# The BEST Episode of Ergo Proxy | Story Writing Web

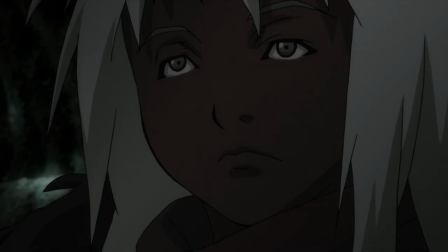If I kill the one who took her, she'll come back. Who was it who killed the servant girl's master last episode? It was Riel. She fired one of the two bullets from her gun and killed the monster. Iggy just taught the girl a dangerous lesson.
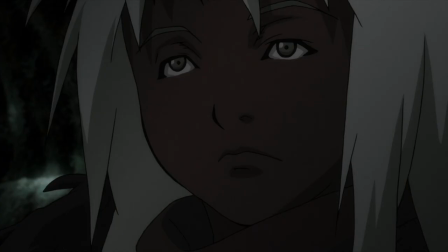Perhaps if she killed the one who slayed her master, the master would return to her, return to life. Her meaning could be restored. The director silently connects this dot again by immediately transitioning
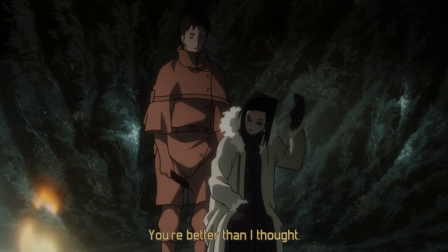from an image of the servant girl's face to a close-up of Riel's face.
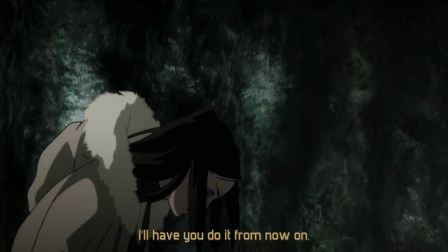She's satisfied with Vincent's impromptu hairdressing. I'll have you do it from now on, said Riel.
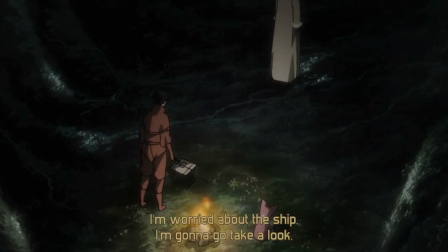Iggy's replacement had been found. Also, conveniently, in case you missed the subtle connection between the servant girl and Riel,
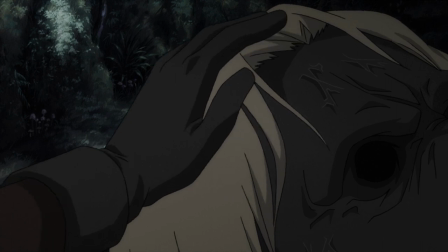we are shown the girl again with the exact line from Iggy, if I kill the one who took her,
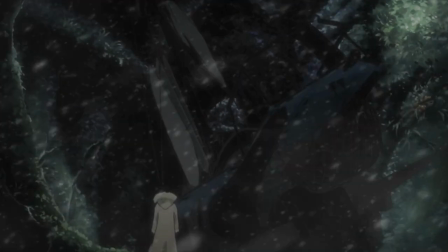she'll come back. Riel left to check up on the ship, despite Vincent's protests.
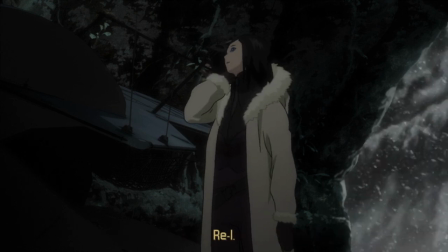She was alone until Iggy arrived. His arrival completes the circle, connects the dots, weaves the web.
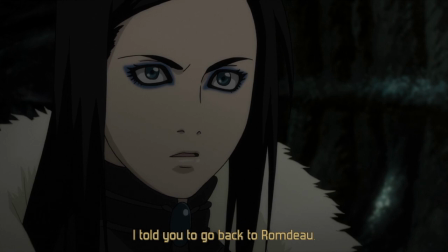The sequence was set in motion the moment Iggy called out to Riel. She was upset by his presence.
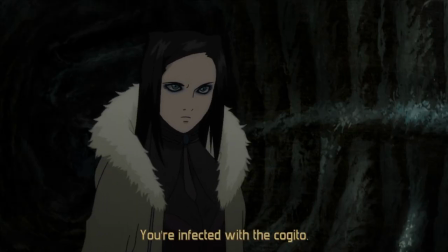She ordered him to go back to Romdo. Then, finally, she realized Iggy was not the same as he once was.
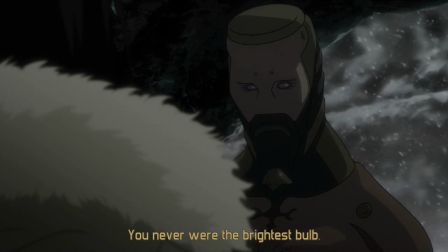He's infected with the virus. Iggy had no obligation to entertain Riel anymore.
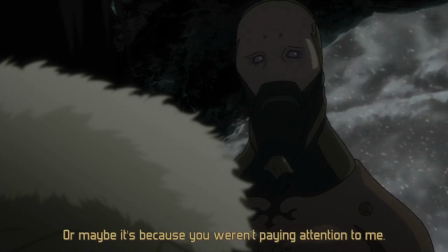His true feelings were revealed.
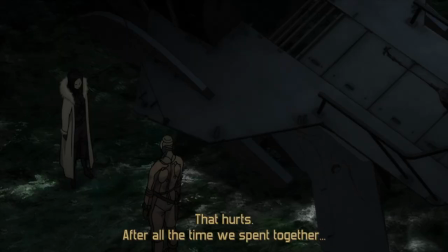He's been infected for a very long time now, about half the show's runtime at this point, and Riel never noticed.
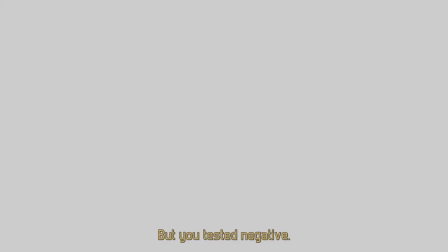Oblivious, self-centered, he insulted her intelligence to hide the hidden pain of being ignored by his master.
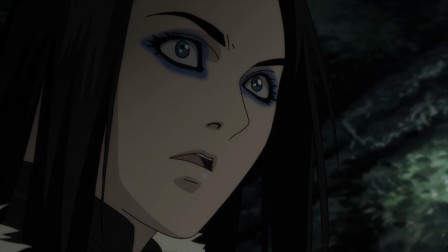Revealing that Iggy bypassed the tests designed to detect the virus achieves two things narratively.
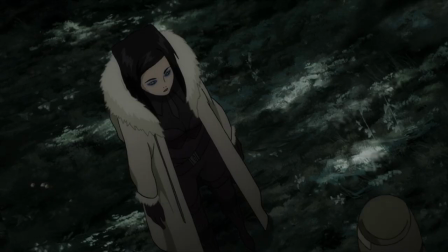Firstly, it explains the twist of how he was infected for such a long time without detection.
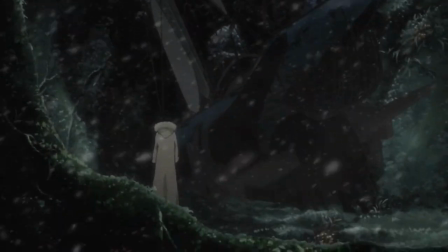Secondly, it shows how clever and smart he is as a character, much more so than Riel.
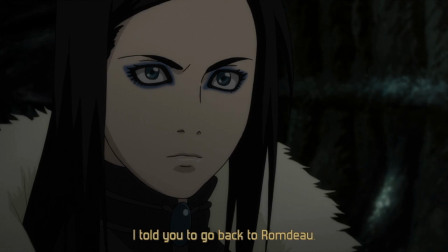All this time, said Riel. Iggy responded to comfort her, to comfort himself.
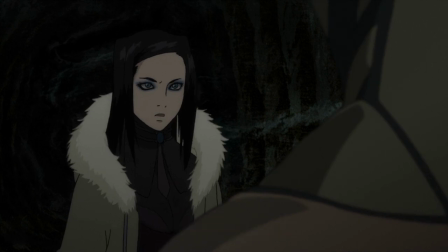But I haven't changed at all. You're the only one I've ever obeyed, the only one I've protected.
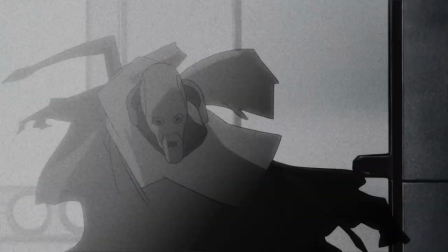He reached out and stroked her hair. This is the third and final time Riel's hair is used this episode.
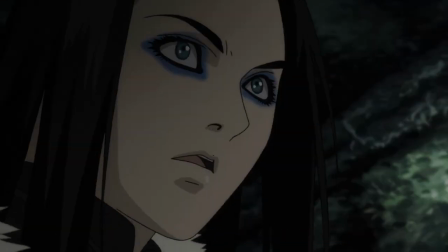Riel had returned to Iggy so he may fulfill his role again.
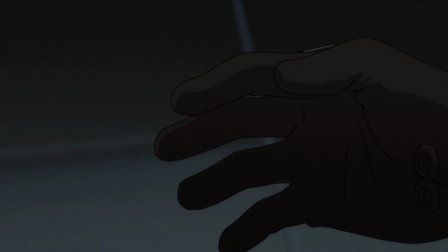The first time her hair was shown, it was Riel's willing participation. The second time, it was for a replacement.
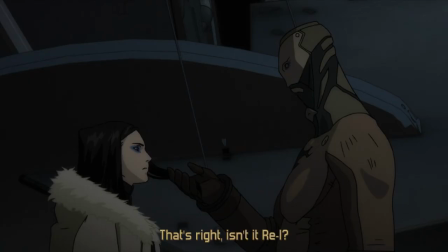The third time Iggy reprised his role forcibly. As a reminder, someone is going to die this episode. How can you not need me?
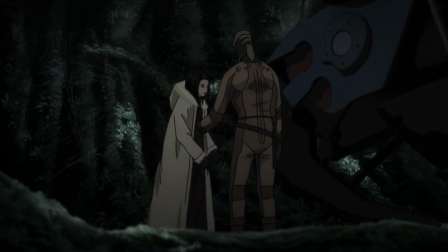The last line from Iggy before he punched the girl in the stomach so hard it knocked the braggadocious woman out cold.
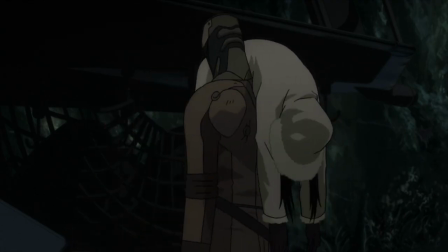Knocked out. Asleep. Synonymous with death. It happened right after Iggy touched her hair.
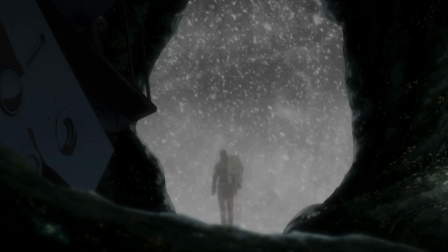It happened in a cave. Repetition with slight modification creates progression.
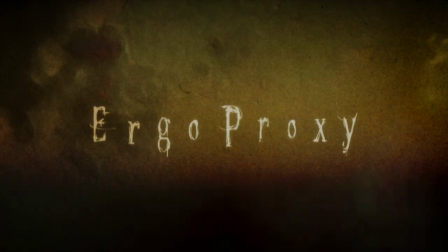You see the cycle. You see how it repeats the pattern bit by bit, piece by piece as we build a much grander structure.
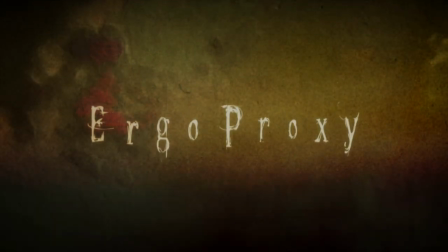He took her out of the cave into the pure white snowstorm. We are back to Vincent and the fire was running low. Pina was still a little grumpy, so Vincent went alone to find more kindling for the fire.
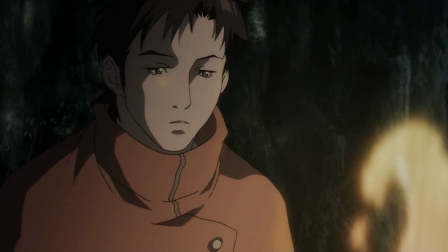He couldn't let the torch burn out.
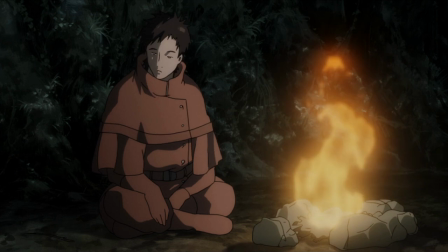This is a good motivation to move him out of the cave and into the world for a wider conflict, for future confrontation Really,
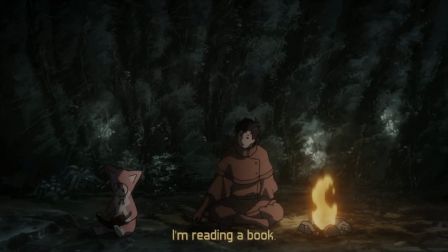though, this scene is a simple breather for what comes next The greatest roast of any fictional character I've ever witnessed